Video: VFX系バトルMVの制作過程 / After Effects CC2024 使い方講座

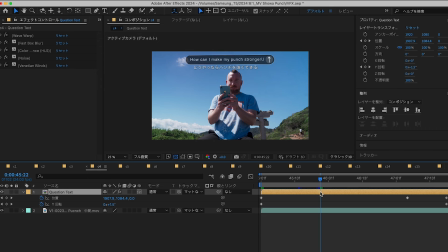(4:03)
そして次はテキストを挿入しておりますがこのテキストアニメーションについては別の動画で紹介していたかもしれません基本的なテキストアニメーション ということで学んでみてください今回はカメラの動きがそこまで 複雑ではなかったのでトラッキングではなくてキーフレーム でテキストを動かしておりますまたエフェクトから壊れたテレビ を追加することで
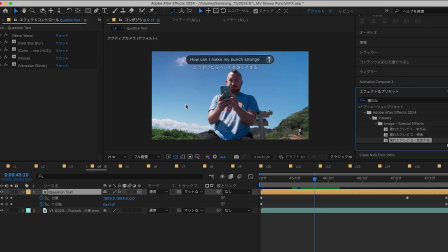(4:23)
ちょっとデジタル感を演出しています ねそしてもう一つポイントとして
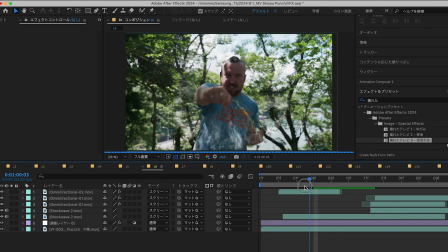(4:28)
パンチをする際にただエフェクト 素材を加えるだけではなくて若干空間を歪めるようにしておりますこれはディスプレイスメントマップ を追加することによって
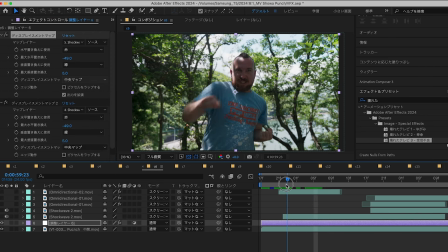(4:37)
空間に透明な衝撃波を加えておりますこれも別動画でご紹介しているので参考にしてみてください
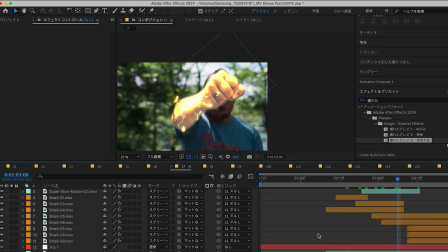(4:43)
続いてはこんな感じでエフェクトを手に沿わせて流していますがこれはトラッカーを使ってエフェクトを追随させております
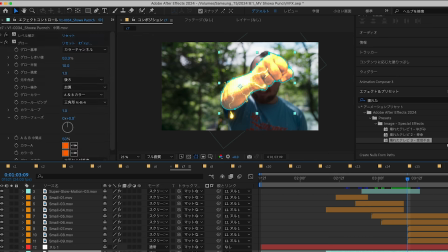(4:53)
また手の色に関しては手に対してマスクを切っておいてからそこに対してレベル補正やグロウを加えております
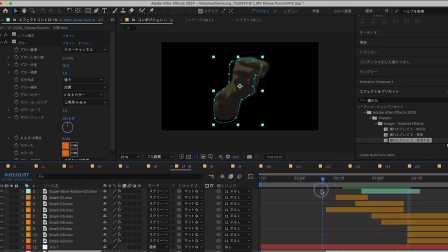(5:00)
ちょっと安っぽいアニメと現実の中間ぐらいな感じを追加してみました
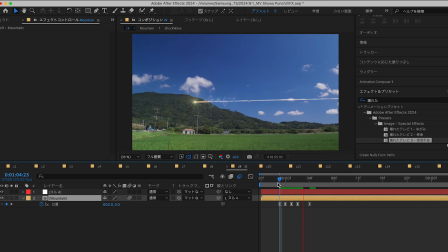(5:06)
ここでは先ほどご紹介したカメラの揺れを使っておりますがさらにヌルオブジェクトを作成して おいて位置に対してウィグルのエクスプレッション を加えて画面を常に揺らすようにしてみましたちなみにこの衝撃波に関しては 平面だったりシェイプを使って
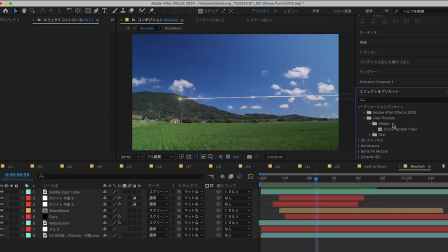(5:20)
作っておりますこのエフェクト自体は保存する ことができるのでよく使う場合はエフェクトから 保存しておいてプリセットにしておくといいかもし れません
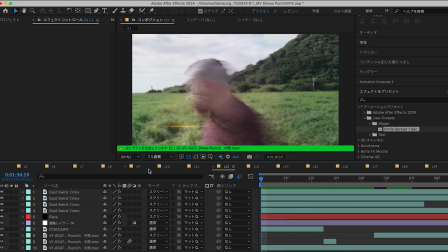(5:29)
続いてこちらのシーンですが回転する時に同じシーンを何回 かタイムリマップを使って使用
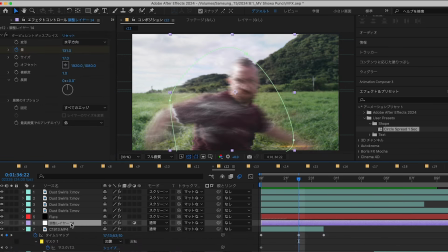(5:35)
しておりますその際にフラー方向だったりこれまた調整レイヤーを作成してタービュレントディスプレイスを使って水平方向に画面を歪めることによって横方向のブレが加わってぐるぐると回転しているような印象になります。
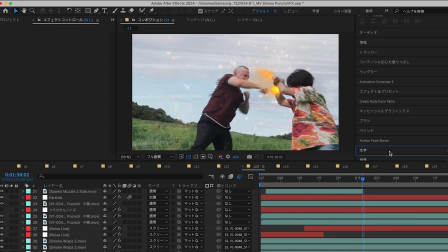(5:49)
本当は半回転ぐらいですかね。実はこの辺撮影素材がちょっと足りなかったので無理くり作っていたりします。
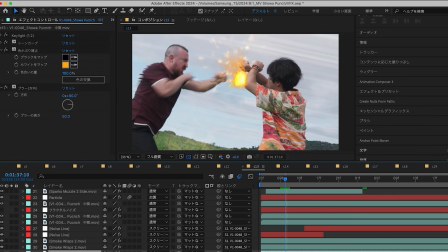(5:56)
さあということでこのパンチのシーンとかもちょっと複雑ではありますが、エフェクト素材を重ねているだけですね。
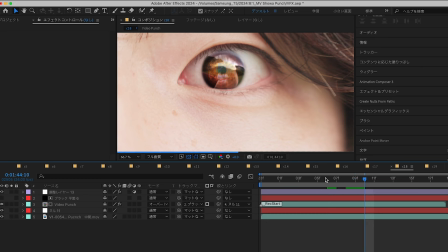(6:02)
続いてのこちらの目の中に炎の パンチが映るシーンですがここではあらかじめ目に合わせて 平面のマスクを切っておりますそのマスクをトラックマットに 指定しておいてモードをオーバーレイに変えておいた 別のシーンを挿入しております
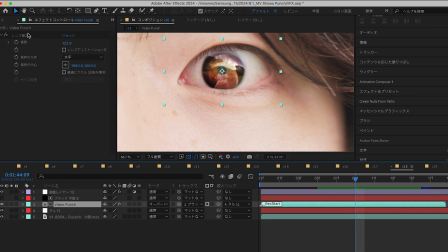(6:17)
そしてそこに対してレンズ補正の エフェクトを加えて目の形に合わせて映像を曲げて おいた後に
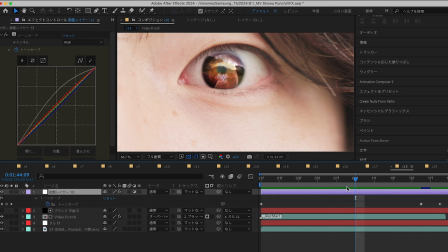(6:23)
画面が徐々に明るくなるように 調整レイヤーでトーンカーブを適用しておりますトーンカーブに対してはキーフレーム を入れていますね
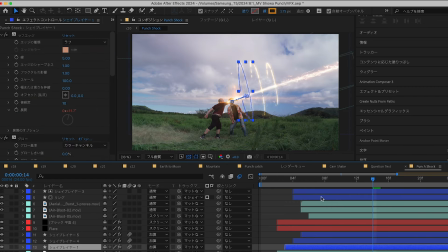(6:31)
他にもこちらの衝撃波はシェイプアニメーションを作っておいた後にラフエッジとグロウのエフェクトを適用しております
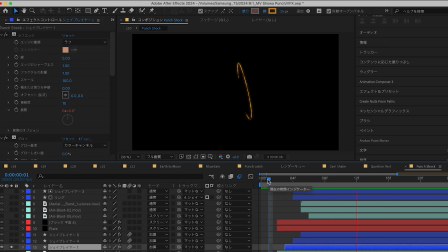(6:37)
これで徐々に消えていく感じが出来上がります
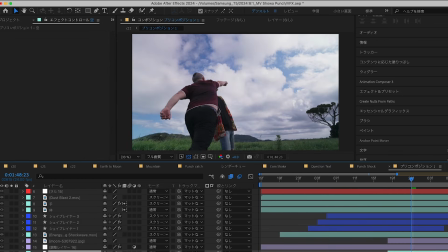(6:43)
そしてこちらの空に向けてパンチをするシーンですが元の映像素材を複製しておいて別の空があるところをコピーしておきますそしてこれを雲のところに配置しておいて調整レイヤーでバルジを適用して
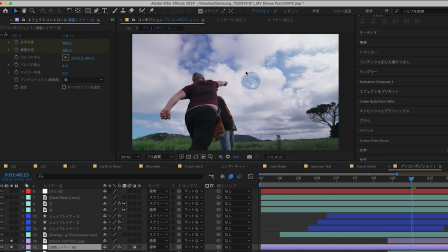(6:56)
この空の部分を広げておきますそしてその上に配置しておいた月の画像をマスクを切っておいて徐々に見せているだけですこの辺もエフェクトとかレイヤーを分かっていると作りたい映像に対してどうやって作ればいいかを思いつくことがありますので
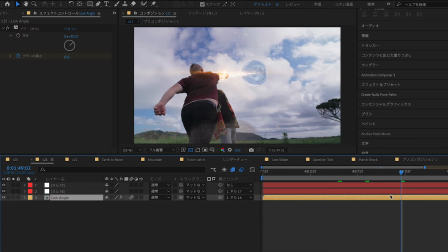(7:11)
ぜひともいろいろと試してみてください最後にこの映像に対して画面の揺れを加えておりますがこの時にヌルオブジェクトを2つ作っておいてそれぞれ位置のエクスプレッションにウィグルを追加しておりますが
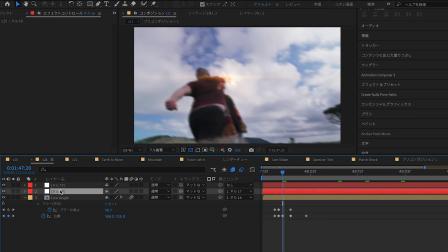(7:23)
wiggleの数値を変更することによって 複雑なカメラの揺れの動きを再現することができます固定カメラで撮影した場合も こんな感じでwiggleを変更したnull
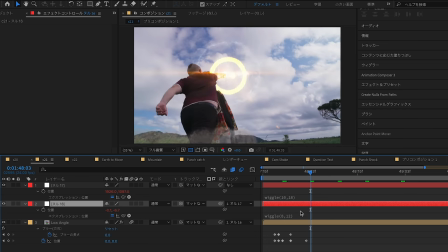(7:33)
オブジェクトをいくつか作って おくと揺れているカメラっぽくなります のでぜひとも試してみてください
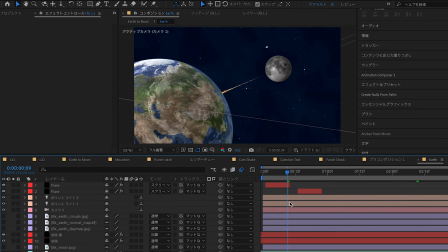(7:38)
そして最後のこの地球と月の映像 なんですけれどもこれはまたvideopilotのオーブという のを使っております
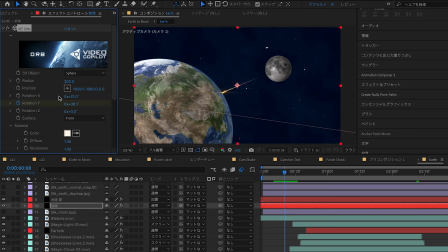(7:45)
平面に対してvcオーブを適用して おいたらあらかじめ挿入しておいたマッピング 用のこの地球の画像ををマップさせておりますすると球体に画像が貼り付いて 地球になりますので
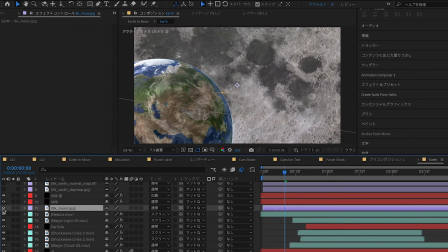(7:58)
3d空間の地球が出来上がりますこれは月に対しても同じですねあとは遊び心でufoだったり 色々と追加しておりますので
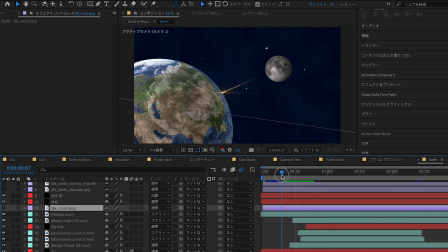(8:07)
宇宙空間を作る際にはvcuオーブ を試してみてください